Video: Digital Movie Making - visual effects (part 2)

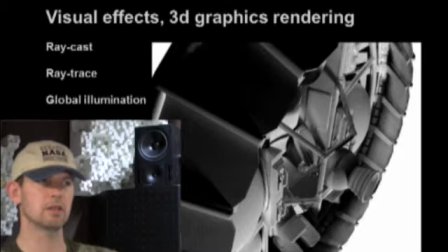(0:01)
And when it comes to the rendering, shadows are very important, because very much of the difference between a realistic
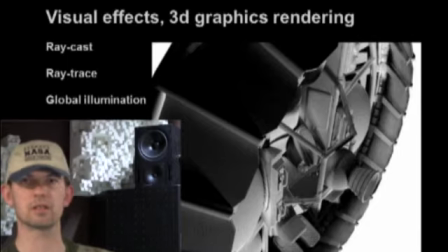(0:16)
3D rendering and something that doesn't look so realistic is in the shadows.
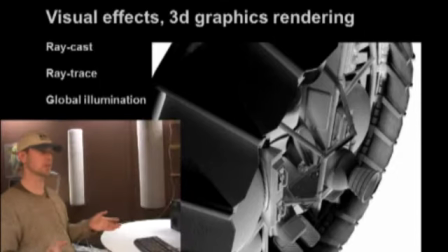(0:22)
Because if you look around in your room where you are sitting, you will probably notice that quite few shadows are sharp. Most shadows are soft, and many shadows have very complex shapes,
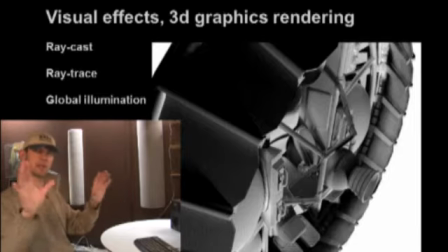(0:39)
and shadows that are cast from different light sources are combining in complex ways. And that is what you can see in this rendering on the screen.
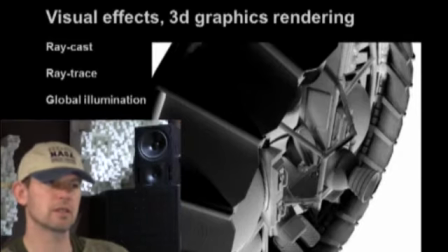(0:53)
A quite realistic shadow rendering,
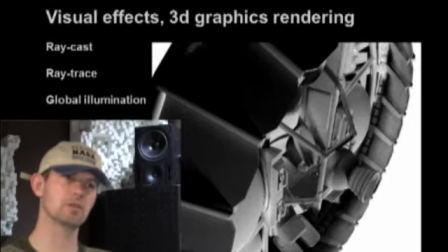(0:57)
which makes the model look very physical. It almost looks as if you could grab it, because the shadows are quite realistic.
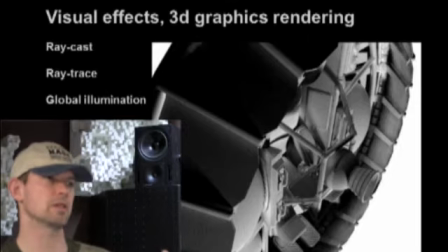(1:09)
And there are different render qualities in Maya and other 3D softwares. The most basic one is raycast. And the shadows that you get when you make raycast are very sharp and basically not realistic at all.
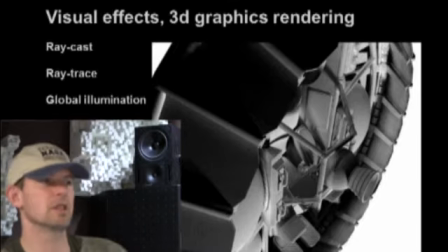(1:29)
The next quality, stepping up so to speak, is ray trace, and it's very, very common to use ray trace. And ray trace, for example, makes shadows much more realistic and softer.
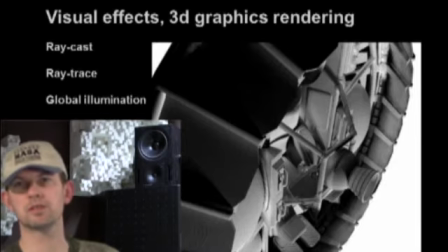(1:46)
And ray trace also makes it possible to have reflections in mirror surfaces in the 3D model and so on. And then we have something that is called global illumination. And global illumination is what has been used in the image that we see here.
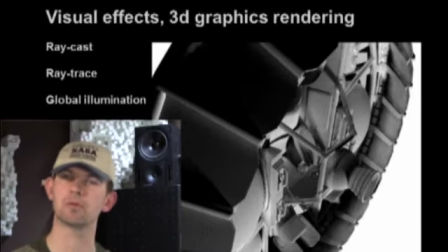(2:04)
And that is much more good, much better than ray trace.
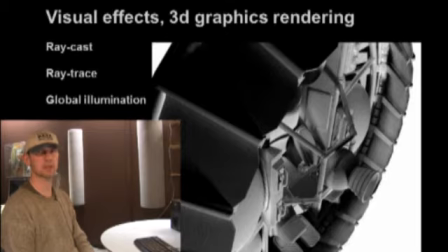(2:10)
But of course there is a payback, since global illumination also takes a lot of time to render. But if you have the time, if you have the render time, global illumination is very good to render in.
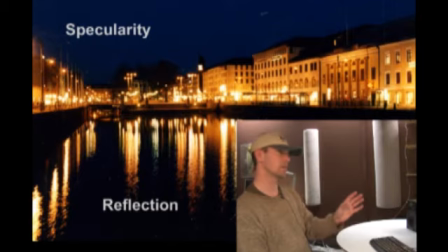(2:29)
Finally, I will go through some aspects of an image that are important in order to make the image look realistic.
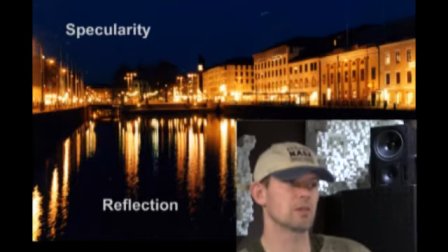(2:39)
This photograph shows different examples of specularity and reflection. Reflection is what happens in a mirror, and as you see in the photograph, the city lights are reflected in the water.
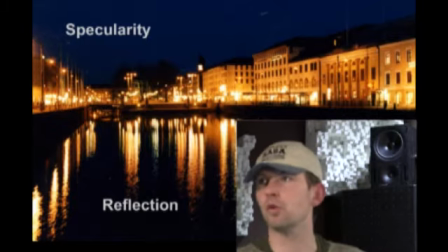(2:58)
So that is the water acting as a mirror.
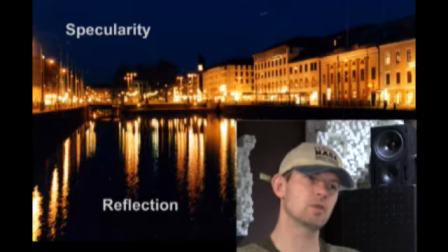(3:04)
But since the water is it is not a smooth surface, there are lots of waves and irregularities in the surface.
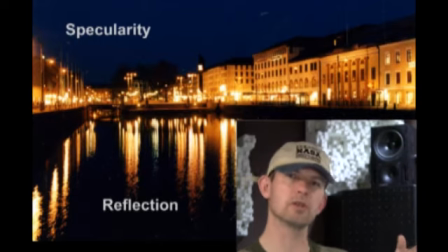(3:16)
The reflections are blurred, as you see in the photograph. So what you get is something that is closer to a specularity.
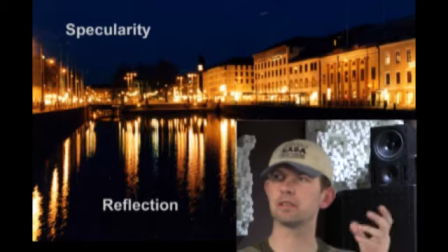(3:26)
And if you think of a specularity is the shiny parts of a metal surface, for example.
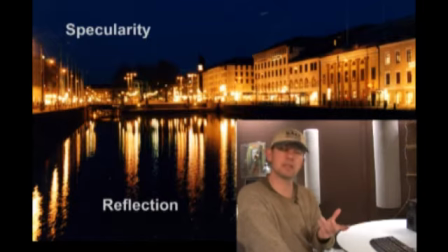(3:34)
And what specularity is actually a blurred reflection. So even if you always you talk about specularity and reflection separately,
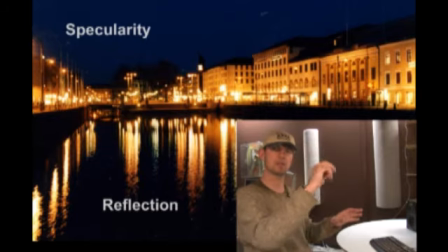(3:47)
and in Maya, for example, you have different controls for specularity and reflection. But in reality, specularity is actually a kind of subset of reflection.